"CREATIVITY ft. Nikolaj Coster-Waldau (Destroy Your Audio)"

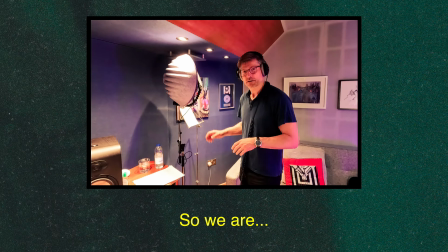0s
Hey guys, so we are recording Radio Man,
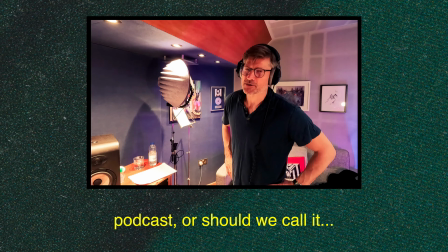4s
an amazing drama podcast, or should we call it, an audio revolution?
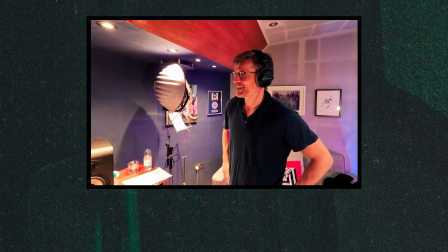13s
A light-hearted series. A very dark symphonic fiction, the writer says, who's over there.
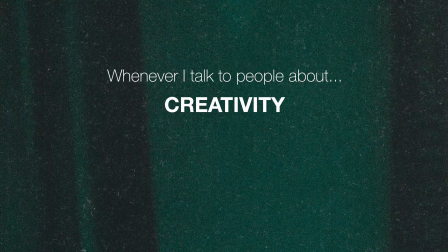20s
Whenever I talk to people about creativity in audio production,
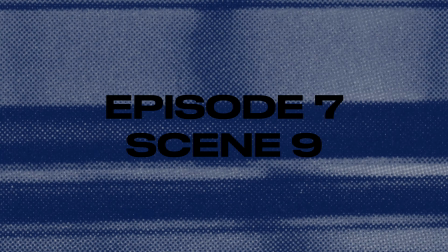24s
I always mention one scene from episode 7 of the podcast Radio Man. The setup's pretty simple, a conversation in a pub toilet. I told you in an earlier video, you should always be searching for moments where you can do something interesting, and this scene gave me that chance.
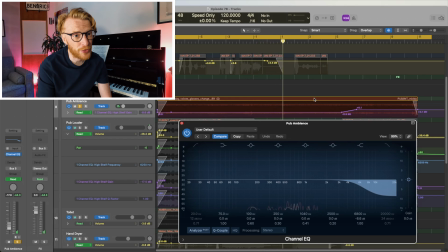41s
Let's start with the basics, we've got this track of pub ambience. The high end is cut by about 9dB so when he's in the toilet it sounds like the voices are the other side of the wall.
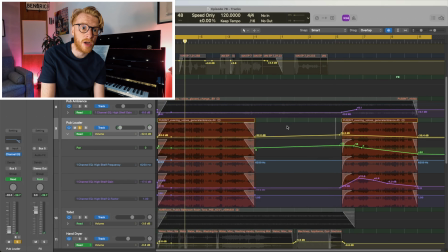54s
This track of louder voices is similar but it also pans as we leave the bathroom. The previous track therefore has another role. It centres the audio so that the background sound doesn't all move to one side.
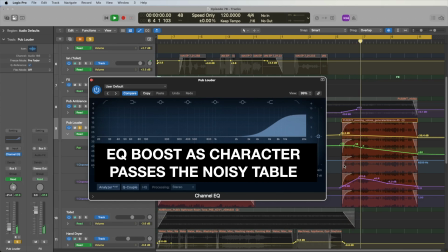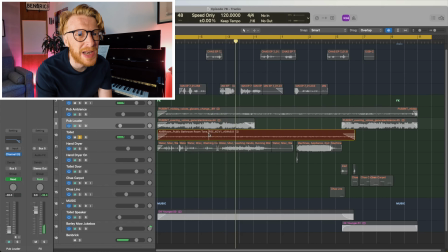72s
Next we've got the bathroom room tone. It's probably a little bit louder than it might be in real life but it sounds good so who cares. As Nikolai's character leaves the bathroom we've got the toilet door opening and closing plus his steps. The top track is steps on carpet, the bottom is steps on bathroom lino. just one step.
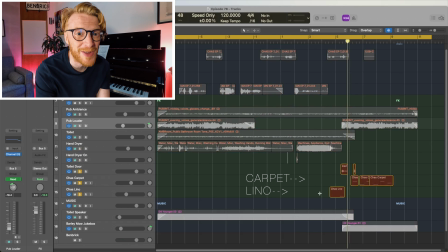91s
Would anyone notice it? I don't know, but if you appreciate it, leave a note in the comments.
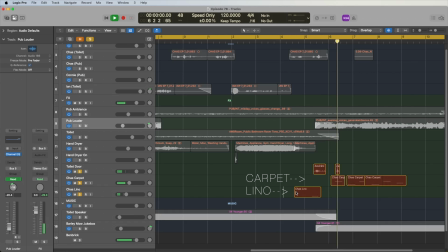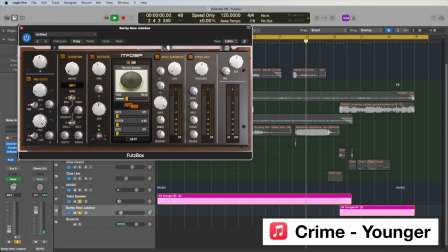101s
Down here we've got the soundtrack playing from the band Crime, I love it. The toilet speaker is small and it switches to a bigger speaker when we enter the pub, just to crossfade.
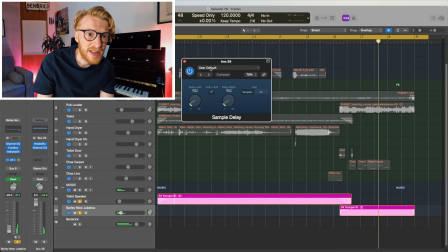113s
There's a send on this track with a delay and some other effects. This can often be useful to give an idea of the size of a room. It's like you can hear the other speaker in the distance and that sound hits your ear slightly later better than the one next to your ear.
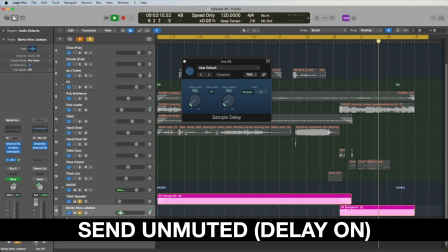So what is it about this scene that means I always end up talking about it, because it seems pretty simple right?
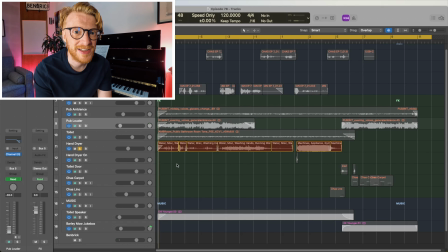141s
It's this track. Let's take a listen.
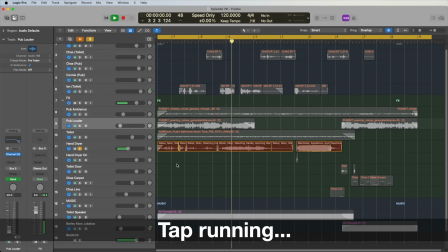147s
Okay, pretty standard. Let's skip forward. Okay, and a bit more.
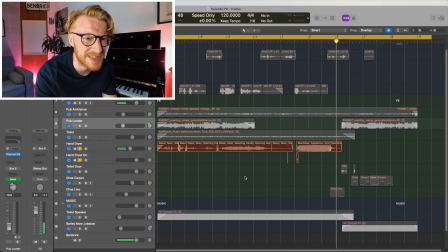156s
Okay, don't worry if you're confused, it's a guy washing his hands then drying them right? Let me explain. Spoiler alert, one of the characters is a serial killer, so any chance I could find to show his strange mannerisms I took, because obviously we don't have video right? So whether that's him wiping down his jumper before he attacks someone,
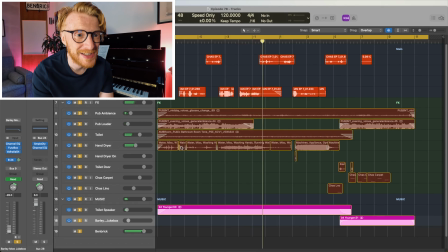175s
or excessively washing his hands with soap, it all adds up, even if it's just subconsciously. But my favourite bit, and the bit this video is actually about, is the hand dryer. Because when we put the characters voices in, Chaz played by Nicolae Costa-Waldau from Game of Thrones, and Ian played by David Morrissey from The Walking Dead.
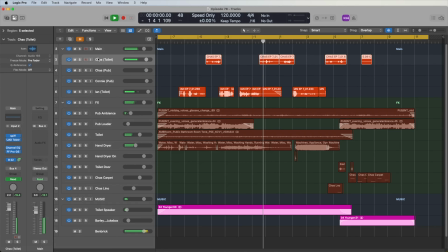196s I'm here though, come and join us. You two, get on. Yeah, I don't think...
We get a chance to develop their characters through sound. Ian talks a lot, and Chaz isn't that invested in their friendship. So Chaz triggers the hand dryer while Ian is talking. And I make the audio sound as if the camera is right there up against the hand dryer, which would be an unconventional shot. So the sound of the dryer drowns out what Ian is saying.